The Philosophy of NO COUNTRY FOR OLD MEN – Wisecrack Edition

The Coen's noir intentions are also signaled to us when Carla Jean watches Flight to Tangier on a black and white TV,
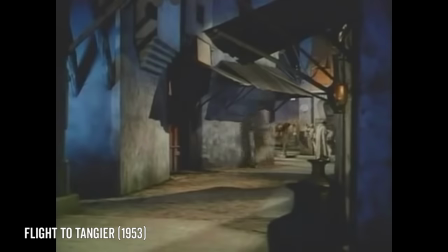745s
a classic noir film that actually mirrors the plot of No Country,
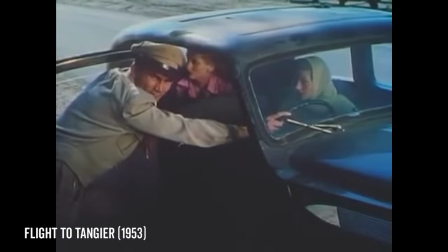749s
featuring a hunt for a massive amount of money and three central characters zipping around in automobiles and crossing country borders.
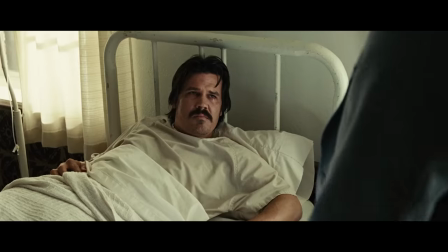756s
Throughout its two tense hours, No Country fully employs noir language.
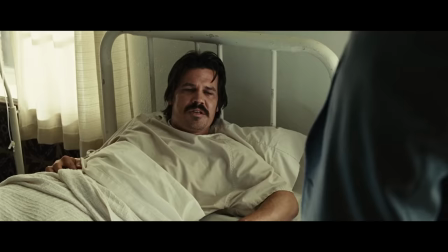761s If I was into cutting deals, why wouldn't I just deal with this guy, Sugar? Oh no, you don't understand.
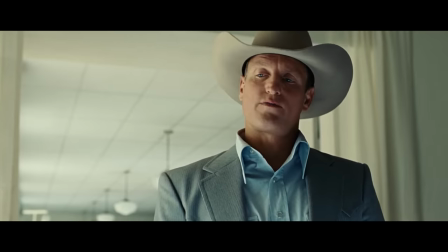767s You can't make a deal with him. Even if you gave him the money back, he'd still kill you just for inconveniencing him.
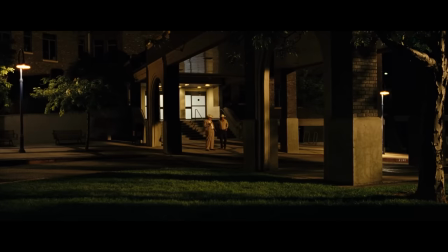773s
So much so that Mitchell argues that the film basically has dueling genres, with the Western literally facing off against the film noir in a way that our villain never fully faces off with the hero.
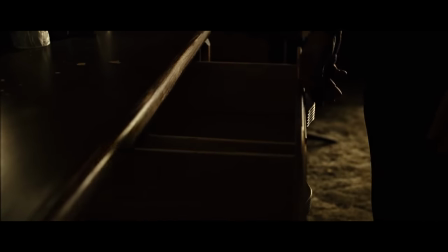784s
This is seen in a number of ways. The film quickly abandons the open desert for the dark interiors of motels and cars,
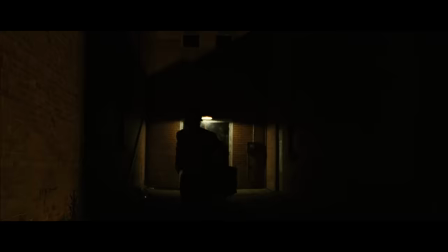791s
far more typical of the film noir, which frequently explores themes of lost morality in the labyrinth of modern life.
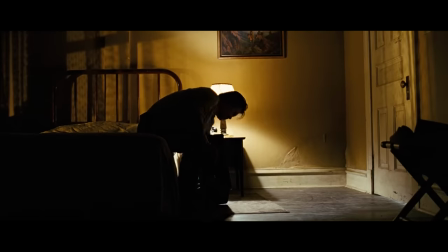798s
High-contrast lighting also abounds, with many a lone character sitting in a janky room lit by a long-suffering lamp.
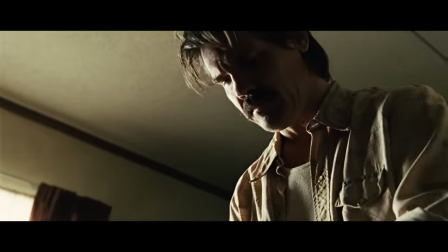805s
There's also extensive use of high and low-angle shots which serve to disorient us and disassociate us from our characters.
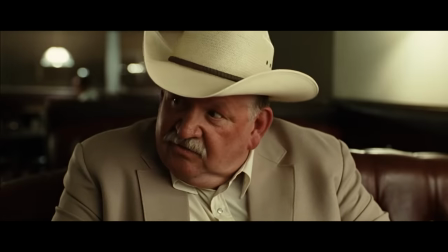812s
At the same time, the film leans heavily on aggressively intense close-ups that create a sense of profound isolation,
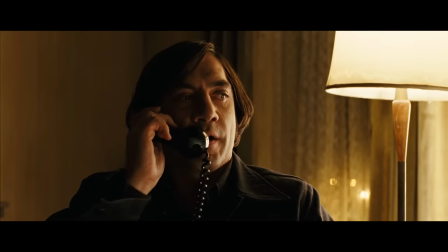819s
which is only magnified by the tendency of each character to be alone on screen. What's more, the plot, rather than being straightforward,
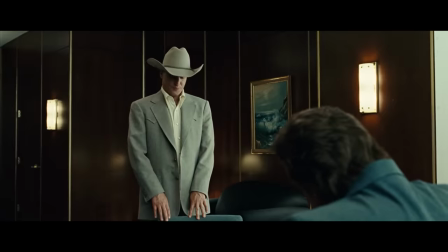826s
is filled with cul-de-sacs that serve only to disorient us. like the late introduction of and near immediate disposal of Carson Wells. All of the above, again, are typical of film noir.
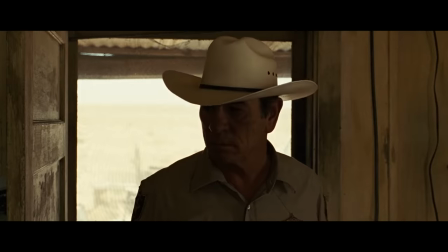838s
Viewed this way, Sheriff Bell is basically a classic Western character airdropped into a neo-Western,
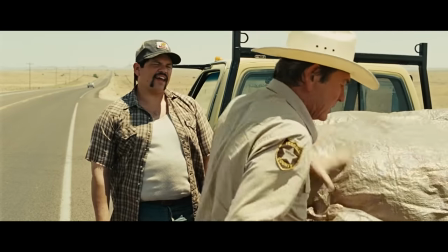844s
hence his utter bewilderment at the violence and depravity that surrounds him.
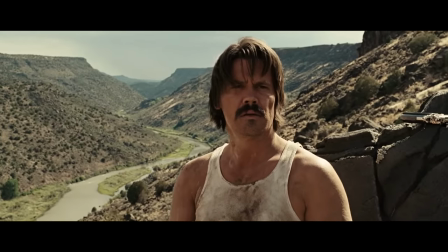849s
Llewellyn Moss, as a revisionist Western character who is morally gray but still someone you can root for,
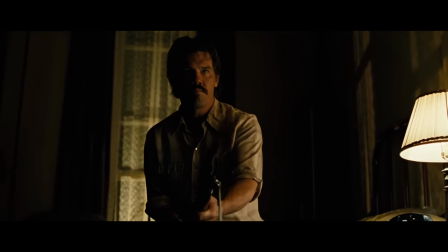854s
has also been transported to a neo-Western world where a fundamental sense of justice doesn't really exist.
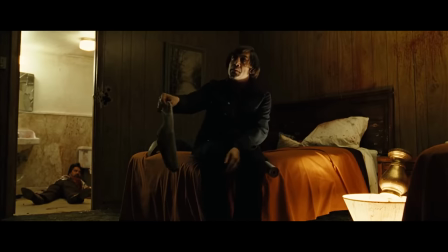861s
Instead, the film ultimately stays true to more classic noir themes,
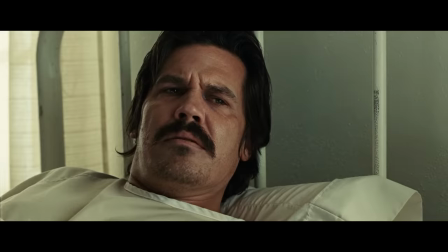866s
that the world is filled with inexplicable evil and that humans are helpless against the forces of fate.
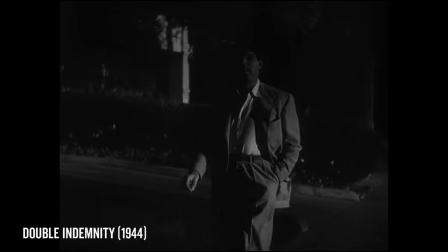872s
As scholar Christopher Wells put it, every film noir is the shadowland of a lost paradise,
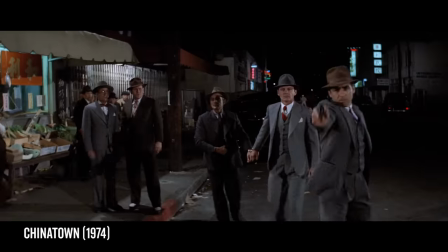879s
a fallen state, depicting the American city's underbelly as a world of violence and chaos. Sound familiar? But the Coen's ultimate subversion of audience expectations happens during the climax.
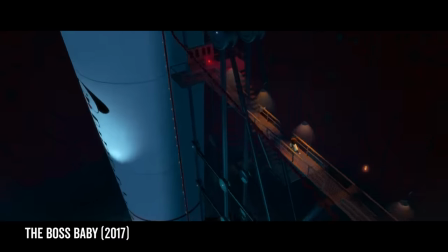892s
Whether we're watching a classic or revisionist Western, or a comedy thriller about a diaper-clad senior executive, we expect the hero and villain to face off. But instead, a random unknown character takes Moss's life, off-screen. No showdown with Chigurh, no reunion with Carla Jean. Just the ultimate narrative bluebones.
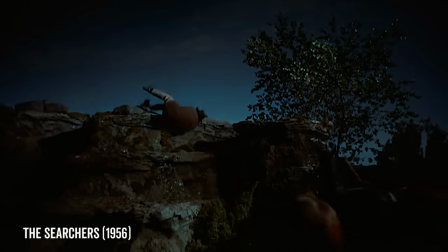913s
And this is where we have to talk about violence in the Western.
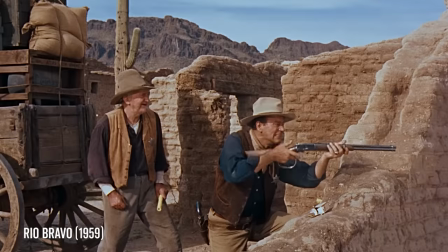917s
Typically, violence in classic and to some extent revisionist Western films can bring about justice.
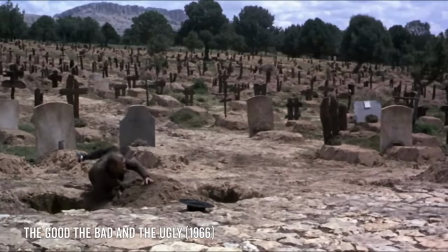922s
The good guy kills the bad guy, and all's good in the world. But in no country, violence does nothing. It's so purposeless, in fact, that eventually it just disappears entirely, with both Carla Jean and Llewellyn's deaths occurring off screen.
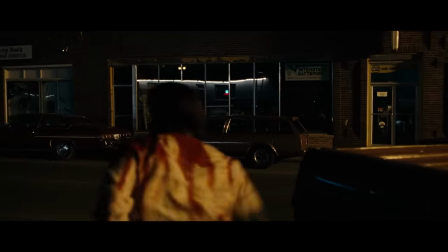937s
With violence ultimately amounting to nothing, there will be no justice in the Coen's dark vision of the American West.
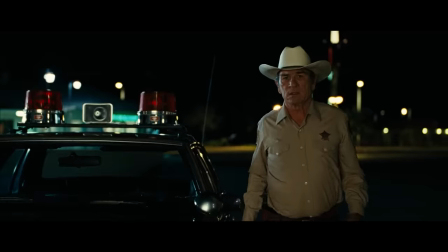944s
Or will there be?
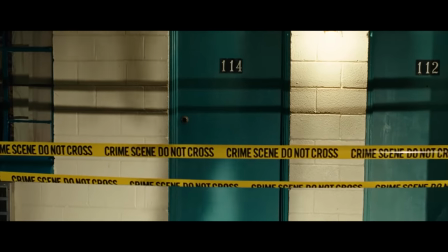945s
Later, we're teased with the possibility of a climactic confrontation when Bell goes back to Moss' hotel room and we see Chagur waiting inside.
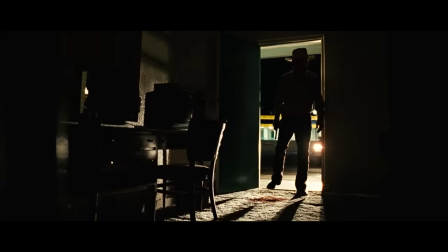954s
It's time for a face-off, right? Not so fast.
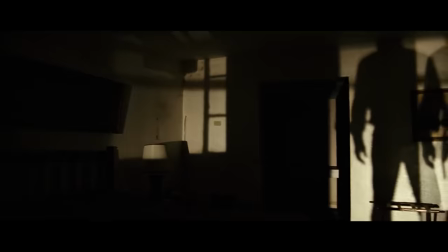957s
Instead, all we get is nothing more than his shadow on the wall, a nod to the showdown we all wanted. The shot perfectly shows the film's fundamental tension between Western and Noir tropes, featuring classic Noir shadows while depicting your typical Western cowboy who has literally become a shadow of what he once was.
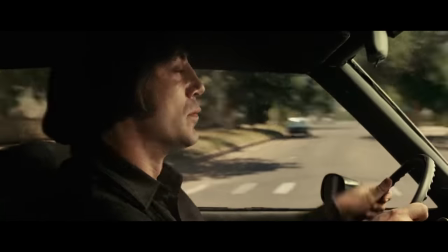976s
However, there's one last opportunity for cosmic justice when Chigurh gets into a random car accident and we can hear the police approaching.